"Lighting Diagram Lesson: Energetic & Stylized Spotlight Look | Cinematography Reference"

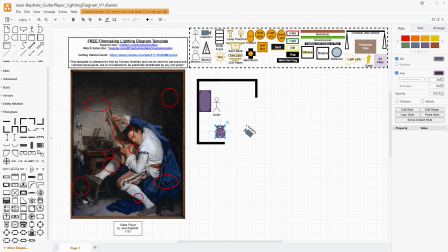Let's just, for the sake of things, put a chair underneath him as well. And we have to, of course, rotate it because he's kind of closing his body to the camera through rotation, but he's opening his face towards the camera. And that would be seeing the back corner right there. Yeah, I think that's about right for the camera.
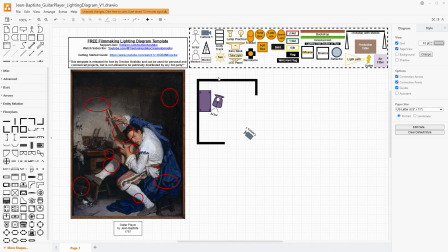Now, we're assuming that there's a window in this room. That's what would be creating this light for the reality of this. But for this painting, it's actually much more unmotivated, and it's almost this spotlight look, which I think is really interesting. It gives this sense of performance to our subject here.
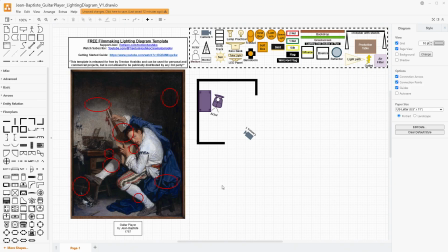And I think that's what makes this kind of so powerful and feel so relevant to our modern world, is it looks like a spotlight on this guy who has this charismatic pose performing or preparing to perform with his guitar. You can almost hear the lively strumming coming from him, even as he's tuning it.
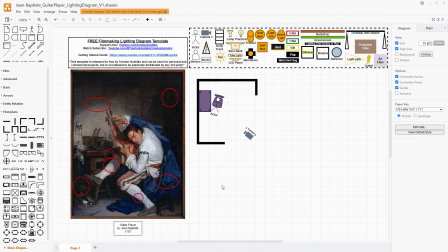Maybe he does it with style and flair, and that's part of his personality that can come across to us as the viewer. So we want this to look like a spotlight. So we're going to take a Fresnel lamp, and that's to help us get our light to be even harder than it would be otherwise.
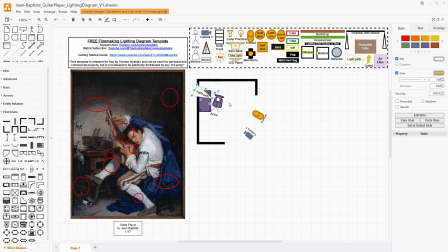And we're going to make a light path that kind of goes somewhere like this. And we want it to go all the way across his desk, somewhere to right about there.
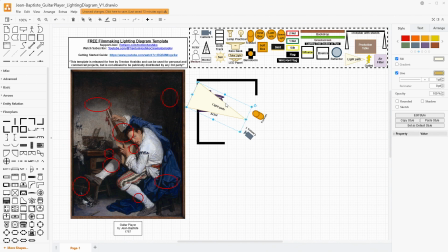And the more that I look at this, this might very well be the corner. So if I just have that extend out a little bit, that's probably fine. And we want it to go all the way over until about here on the front edge of the desk. it actually streaks a little bit further even. But So we can just kind of go like this.
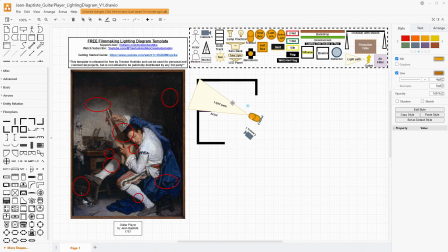And that would give us about 30 degrees off of the original angle of the camera, which helps us make lighting look natural and not like it's flattening out our image. We're going to put some barn doors on that. That barn door set is going to help us shape this light.
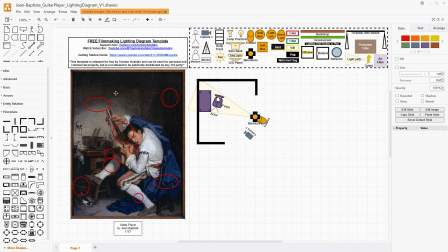We're going to rotate those slightly and then use that to cut this angle. If you don't have barn doors, you could use a flag. If you don't have a flag, you could use a piece of poster board or something of the sort to just help make that angle like this.
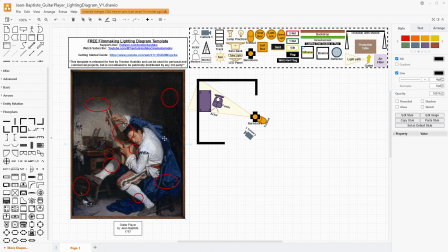We want that streaky nature to it because that's what helps us sell this spotlight. The focus is being physically narrowed so that it lands mostly on him. And keep in mind, this light needs to be almost underneath him.
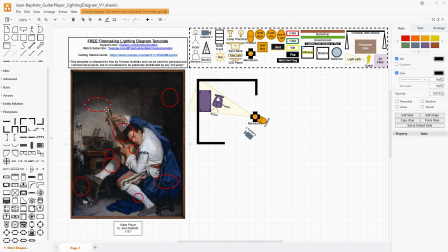It's very strange. It's very strange for me to say that with a description of one of these paintings because it's so rare that the light is so exactly horizontal and creating this look. I mean, this is almost like this caught in the moment, like he's surprised to see you.
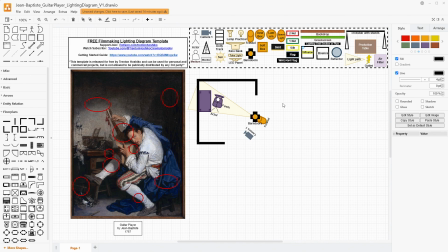He's caught in the spotlight look, which I think is, like I said, really powerful. And so the lamp that we're going to use for this, I think could be as not powerful as something like a GVM P80S or an SD80D, both lamps that I really like from GVM.
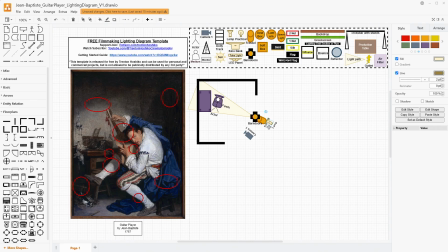You could use probably pretty much any aperture lamp for this. We don't need this to be particularly powerful. We're not lighting up a huge scene, and especially because we have some fill light that we're going to bring in, but we need these hard shadows.
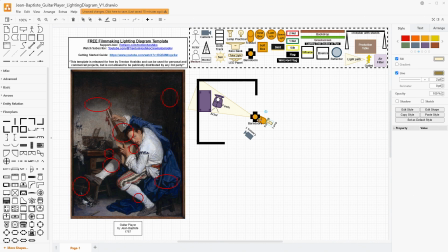If we don't have these hard shadows, then we're not going to get that spotlight look. You could even, if you wanted a really, really spotlight look, you could use something like a Source 4 Lico, which is basically what you use as a spotlight in theater situations. Those lamps are awesome.
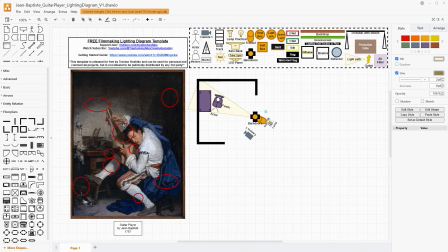You would need one that has a tighter beam angle, but I think that the easiest thing for most people would be to use whatever lamp they have, especially if it's a Bowens mount, and a Fresnel and barn doors. If you're using tungsten lights, like a Arri 650 or so,
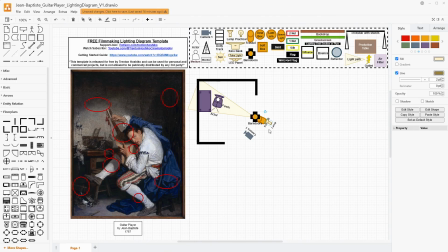that will already most likely have barn doors and will have the Fresnel built into it, so you should be good to go.